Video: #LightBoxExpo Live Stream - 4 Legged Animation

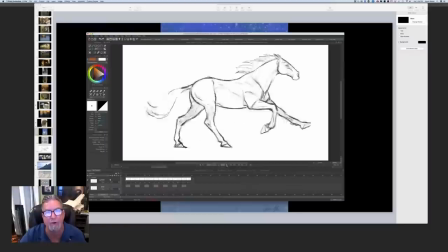550s
He's just an incredible animator. If you don't know who he is, look him up. And he was a supervising animator on Spirit, what's the whole title? Something of the Cimarron, Spirit of the Cimarron, whatever. Yeah. DreamWorks Spirit.
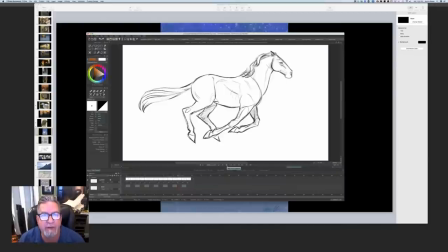567s
If you could see the animation he did of that horse in his rough animation, it's some of the most beautiful horse, four-legged, whatever, locomotion. It's just some of the most beautiful animation I've ever seen. Spirit Stallion of the... Stallion of the Cimarron. And it's James Baxter.
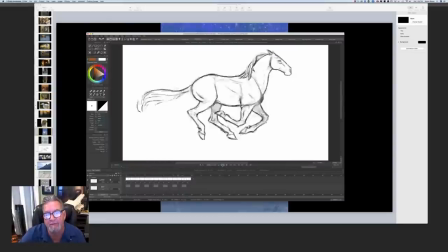586s
Like I said, James Baxter is just a master of mechanics, but he's also a master of not letting the mechanics overtake the performance and really putting forth a great performance. Like I said, I just can't praise James Baxter enough. He's one of my favorite animators.
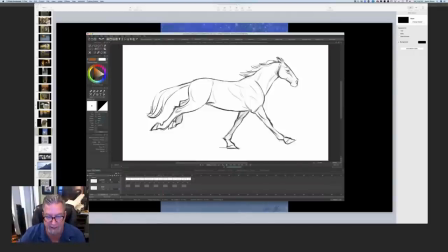605s
I've learned so much from him over the years. We were at Disney together. We didn't work in the same studio. I was in Florida. He was in California. But every shot that he got through dailies and I got to see up on the screen when we were making Lion, he was Rafiki in Lion King.
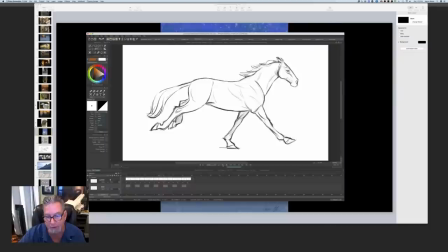619s
I just learned so much from it. And so I really highly recommend that you look up James Baxter if you're interested in animation and follow him.
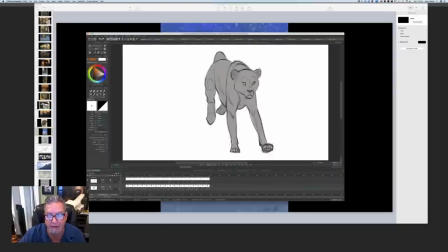628s
So there's our horse running here. They're completely different. You know, I'm going to be showing you locomotion in profile, and then you can take that information and you can turn it around in space. And so this is a cheetah running in 3/4 from my How to Draw Big Cats course.
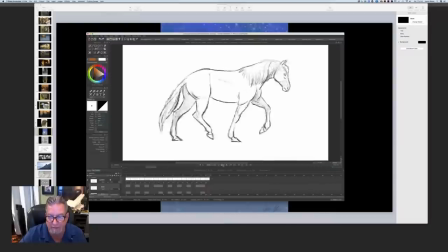645s
And trots. Well, here's something we did a trot. Look at the difference between a horse trot right here, you know, trying to get the weight and how stiff it is, to, and the timing too, and a foxtrot. See?
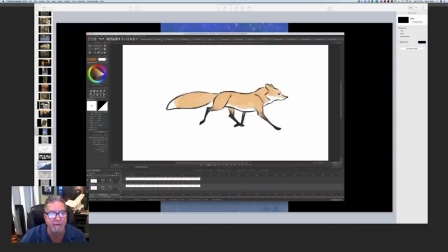662s
And how much lighter he feels. So there's lots of different, you know, different ways of locomotion. Here's a cat walk. This is a tiger walking, and I pushed it to exaggerate the movement a little bit.
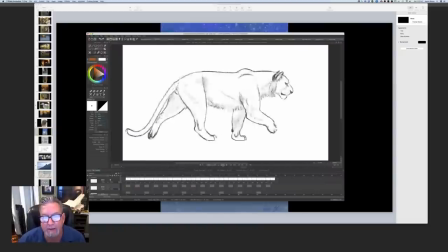676s
So you can see it's a little over animated, but I wanted the students to understand that movement, and so I over animated it just a little bit so they could see that. YouTube question: what studies have you done to do this kind of animation?
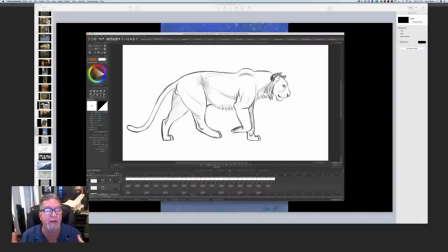691s
Well, I do a lot. One of the things I love to do is just see the animals in person. And so I'll draw them. First of all, I'll study the anatomy of the animal first. Just, I want to understand that anatomy inside and out, all the way out to the skin. Understand the bone structure and how those bones move from a mechanical standpoint.
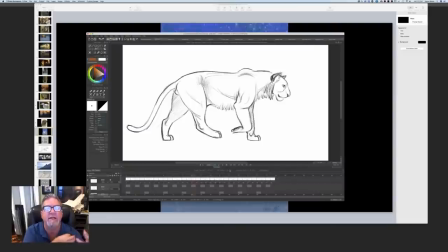710s
Get into the musculature, it doesn't need to be like an academic anatomy lesson. I don't need to know every single little muscle. But I do want to understand the muscle groups and how they work and what they do to move the limbs in the way that they do.
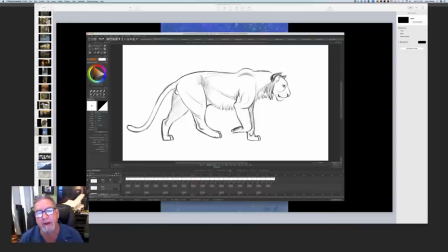726s
And the range of motion too. And then from there, what does it look like on the outside? And then I can take that and draw. But then I'm observing real life.
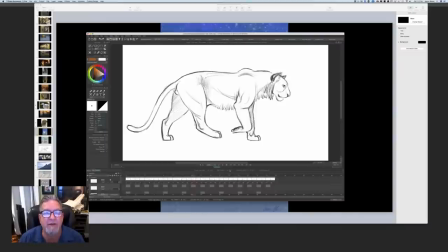739s
I want to see how they're moving. And then I do lots of videotape, lots of taping of animals, and then going home or going into the studio and breaking those tapes down and really analyzing how that movement happens and what's going on there. And it's amazing how, you know,
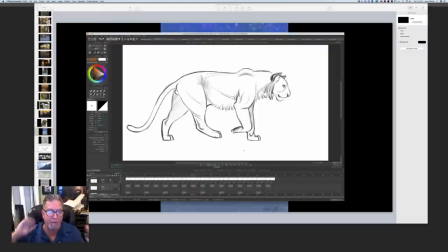758s
one of the biggest things I learned is, you know, I started learning four-legged walks before I really started looking at the animals. I was just learning the mechanics, and I would over-animate. And then when I went into and started really studying and seeing the animals themselves, especially with animals like cats or dogs that are a little bit more light-footed,
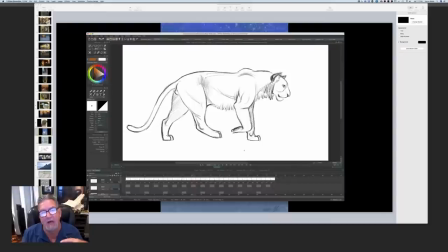778s
it's incredible how efficient they are and how much... there's not a lot of extra movement like we add in the animation to make it more interesting. And so I've kind of struck this balance.